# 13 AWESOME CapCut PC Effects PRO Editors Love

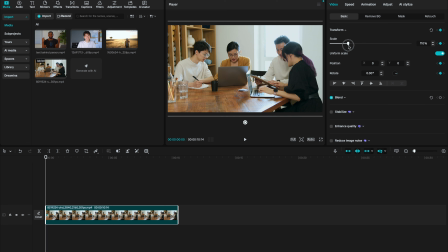8:17 Slightly increase or decrease the scale, position, or both.
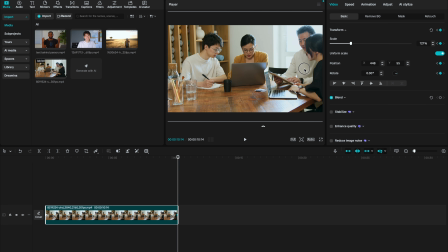8:20 Add another keyframe at the end and adjust your parameters to where you want the animation to end.
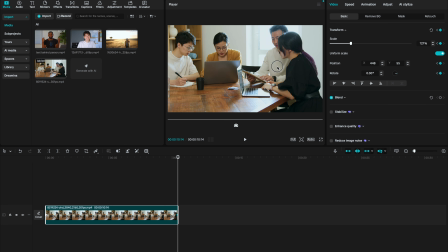8:26 What we just created is a subtle pan, like the camera is drifting from left to right.
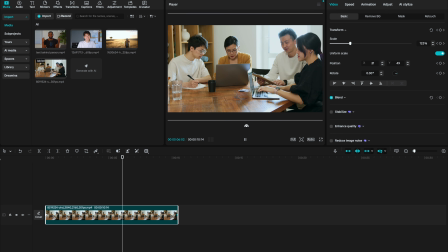8:30 Also add cubic ease to make this feel more natural.
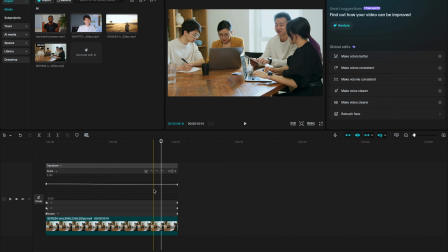8:34 And trust me, that tiny movement adds live emotion and intention to your videos. But let me give you the real secret sauce. Add a touch of camera shake. After creating your slow movement, add a very subtle camera shake effect. Nothing crazy, just enough to mimic the natural imperfections you get when holding a real camera.
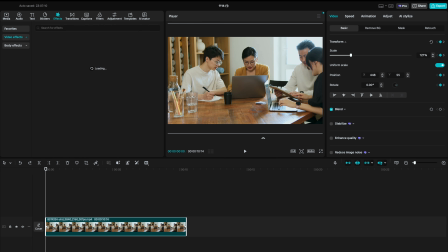8:53 Now go to Effects, search for camera shake, and drag it down to your timeline.
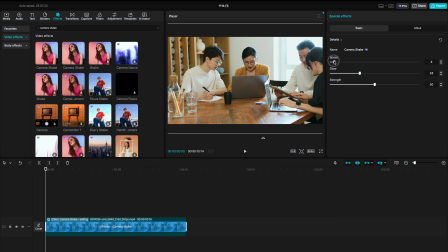8:59 There's a free and pro version. They both work really well. Just set the speed to 3, glow 0, and strength 2. This technique is used everywhere, even in Hollywood. Editors constantly animate still images or static clips to keep things flowing. Combine this with the right color grading and people will think you shot on a cinema camera. Now this next one, you've definitely seen this in documentaries, true crime videos, or cinematic YouTube breakdowns.
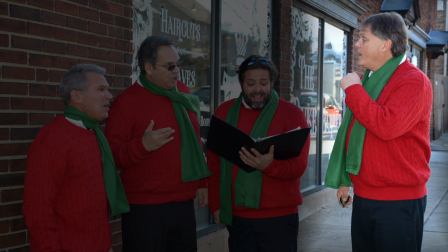9:29 It's the highlighting effect. The trick editors use to pull your eyes exactly where they want them. Think of moments where the narrator is saying, "Pay attention to this part right here."
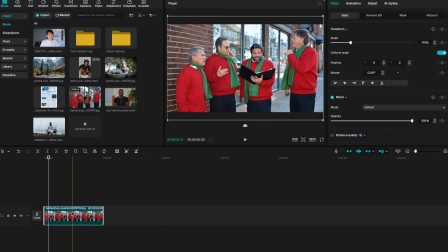9:39 Then the screen suddenly dims and one area pops out. That's highlighting. In CapCut, you can do this in a few different ways. Take this image for instance. Let's say I want to highlight the last man to the right.
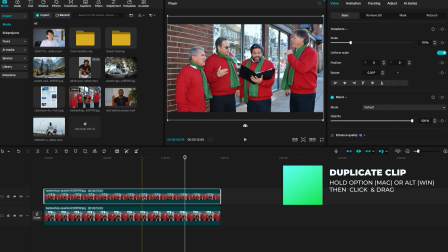9:51 Here's how to do it. Duplicate the clip by holding Alt or Option and drag into a layer above. It's essential to make sure they align perfectly. Select the clip below and tap on V to deactivate it. Select the upper clip and click on Mask.
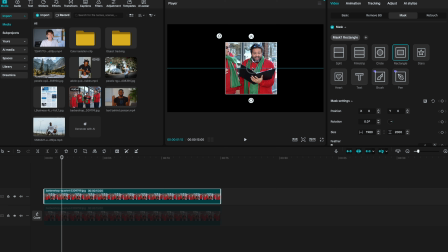10:05 I'll go for the rectangle mask. Adjust the rectangle so it covers your subject and add some feathering to make it soft.
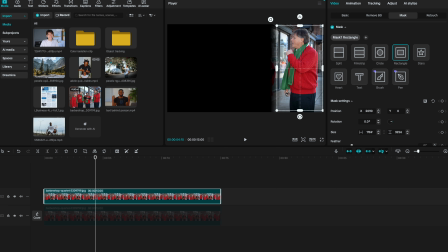10:12 Now move your playhead to where you want the masking to happen, then click on the diamond button beside mask setting to add a keyframe. Drag your playhead a few frames back, then add another keyframe. On that keyframe, adjust the rectangle such that everyone becomes visible.
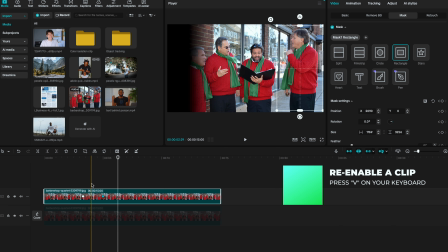10:27 To add the dim effect, select the lower clip and tap on V to reactivate it.
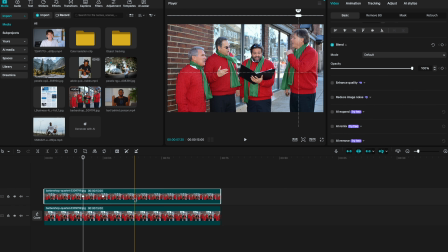10:32 Create 2 keyframes for opacity to match the positions of the keyframes in the upper clip.
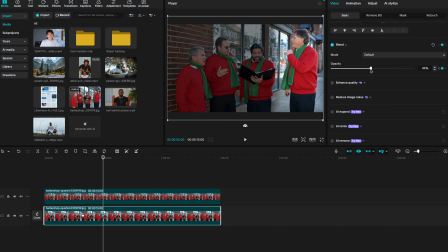10:38 Select the second keyframe and reduce the opacity to around 30. If you play this, you now get a mask and a dim.
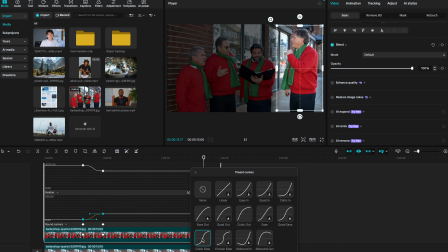10:45 To make this better, add cubic ease for both masking and opacity. And boom, we have our highlighting effect.
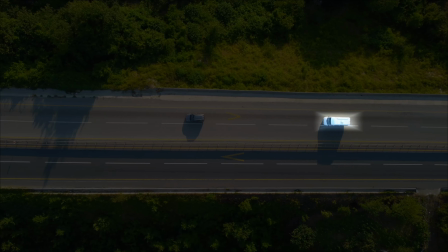10:53 And the best part, if it's a moving object, you can use motion tracking to keep it highlighted.
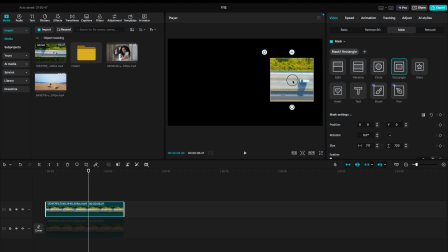10:58 It's how I was able to create the highlighting effect for this van combined with the text motion tracking effect. Just follow the same process to isolate your subject where you want the highlighting to happen. This time around, after creating the mask, under Track Mask, leave the direction at forward and click on Track.
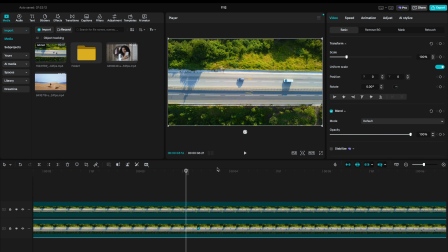11:17 This tracks the moving object. You can as well dim the lower clip using keyframes to reduce the opacity to perfect our look.
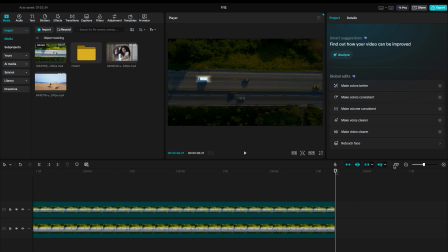11:26 This effect instantly makes your video feel more directed, more intentional, and way more pro.
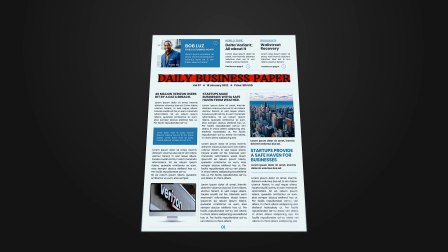11:35 Now let's talk about one of my personal favorites. That documentary style text highlighting you see in true crime videos, tech explainers, and those deep dive documentaries where a specific line is emphasized for impact. It looks complicated, but in CapCut it is actually very simple.
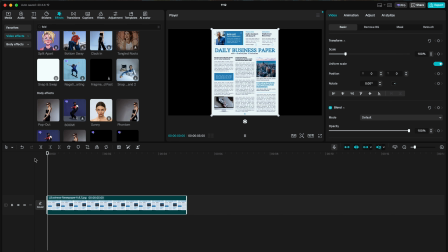11:51 Here's how to do it. I want to highlight the title of this newspaper right here. Click on text and drag the default text to a layer above the newspaper.
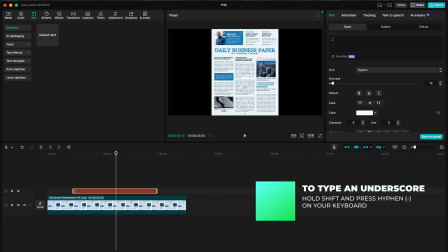11:58 Now type an underscore and keep repeating it until it stretches exactly over the part you want to highlight. This underscore line becomes your highlight bar. Now change the text color to, let's say, yellow. That's a very popular choice for most editors. Now drag your underscore right over the text you want to highlight. Adjust the font size by dragging the corners of the text in the player window.